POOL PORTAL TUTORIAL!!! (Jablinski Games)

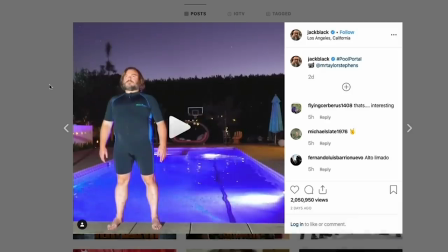0:14 Jablinski games.
All right, you saw the title of the video. Let's jump right in there, shall we? Shall we? Shall we? So the reason why I'm actually posting this video is because I saw the pool portal video was posted to Reddit. I started reading the comments and was cracking up because people are arguing how it was made. So this person says, my guess it's a green screen and the splash is CGI. I don't know if this comment is legit or if it's a joke, but if it's not a joke, I mean, it's the best compliment anyone could give you. I don't know. I love it. So this is me showing you exactly what I did. So here's the actual shot we ended up doing.
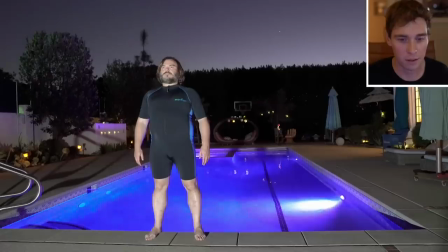0:53 This is like the original film of it.
Smegik Smilbash.
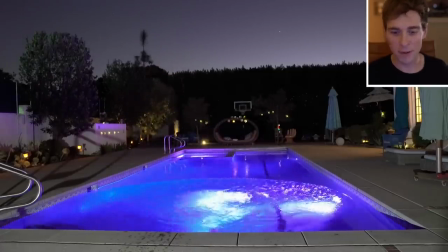0:57 He crushed it, he crushed the reverse. So I told him after he jumped in, I needed him to stay down there for a few seconds.
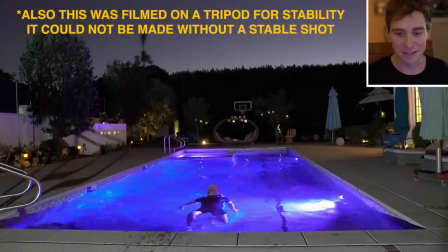1:05 Perfect. Nice. All right, now we're going.
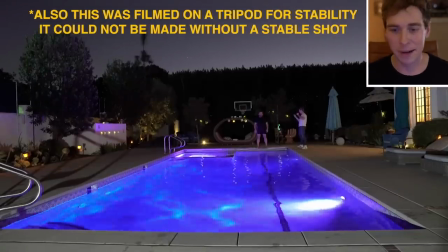1:09 Yeah, so this is just me explaining, like, you know, you can be animated on this side because he's going to be much smaller in the screen.
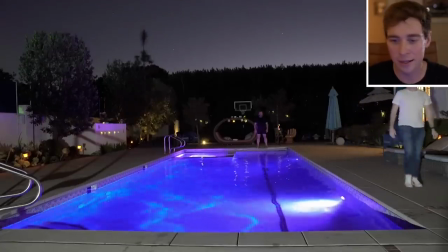1:15 So the important part of this is that he does a pencil because I felt like it would be more seamless.
Welcome to.
And once again, I told him to stay down there as long as he could. That way you couldn't see him. See how right now you can't really tell that he's down there, and now he's swimming back up.
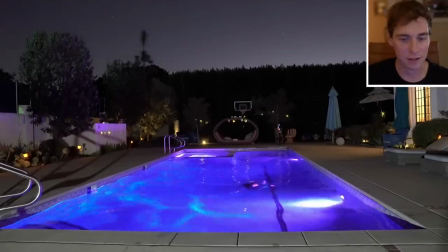1:34 This is just so funny.
Perfect, perfect, that was excellent.
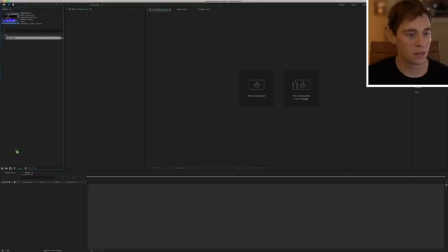1:39 All right, so now we're in After Effects. I'm just gonna drag this clip into a new composition.
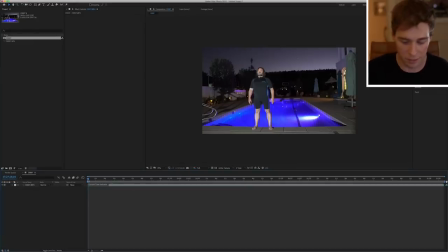1:45 Okay, so we need to grab the two points of entry. All right, we'll go ahead and we'll cut that. So I'm cutting that by pressing Command Shift D. That's a shortcut in After Effects to cut it there.
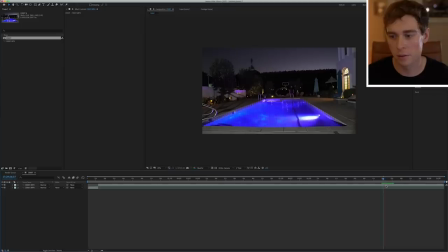2:01 Welcome to!
All right, so we know that's where he goes in.
Yeah, we're ready, we're shooting.
All right, so let's cut there. Get rid of this middle clip. All right, so that's gonna be, basically, this first part, since this is the intro, this is gonna be the master clip.
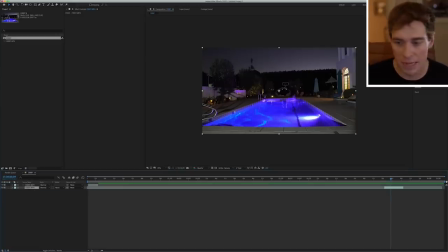2:15 And by the master clip, I'm saying, like, we're gonna use that primarily for the background of the entire video.
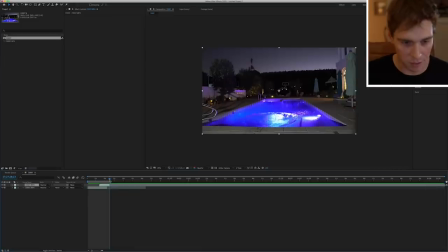2:21 Let's go ahead and make our timeline a little smaller because it's quite large right now, so we can zoom in.
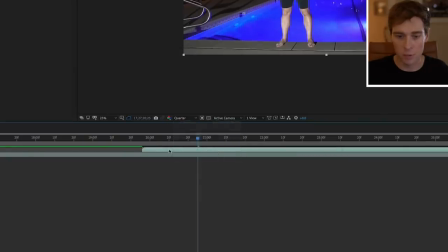2:28 Okay. Go ahead and bring this clip up, and if you right click, you can go through to time and reverse the layer.
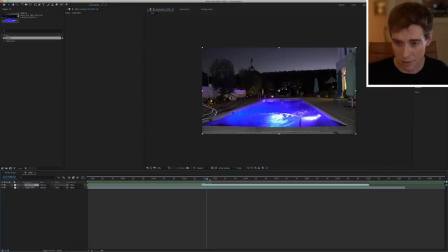2:36 I'm not gonna go through like the audio of it because it's pretty self-explanatory. I'm actually gonna turn the audio off so we don't have to keep listening to it over and over. I like how it looks right at like the pinnacle right there.
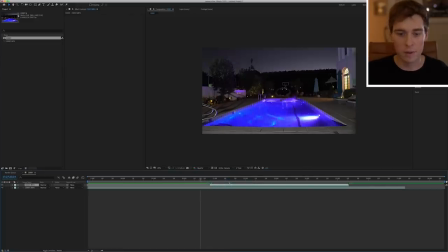2:50 All right, so I'm gonna trim that out. All right, and so now what I'm doing is I'm timing up when he comes in. So I basically want the pool to be the portal that sends him to the other side.
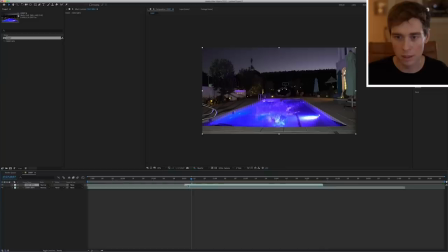3:05 So right as he goes in, I want him to be coming out at the same time. And this is all about timing. So once his body's completely in, you can't see it anymore, that's when I'm gonna have him coming out right there.
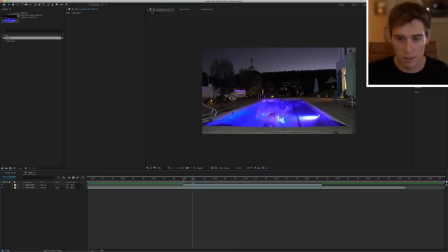3:20 That looks about good to me. Okay, so now the main objective is to mask him out right here. So I'm just gonna grab the pen tool. I'm just gonna draw a very rough, quick mask.
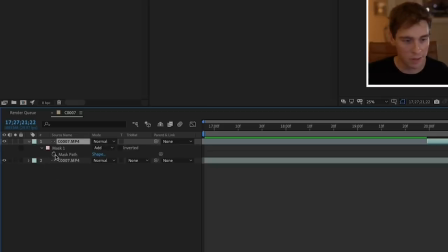3:34 And if you press M on the keyboard, it brings up your mask path in the timeline.
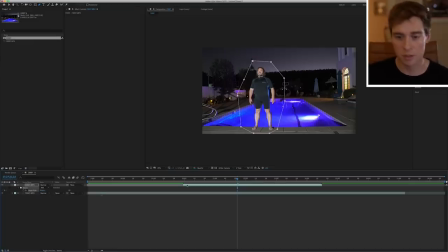3:39 So we're gonna go ahead and press on the stopwatch. That way we add a keyframe. I'm just doing page up on the keyboard. I'm gonna try and keep this as close to him as I possibly can. So this may take a second, but this is the important part.
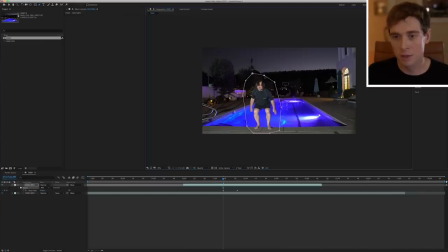3:55 You want to get the mask as close to him as you can. That way you're not affecting as much of the background. But also keep in mind, you don't want this perfectly on him because we're gonna be feathering this. And feathering means like you're blending it.
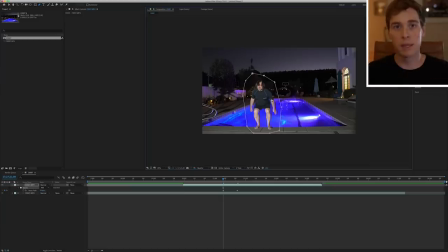4:10 You don't want it to be too close to them because if you feather it, then it'll feather out his skin, which we don't want him to be touched. All right, so let's just keep going.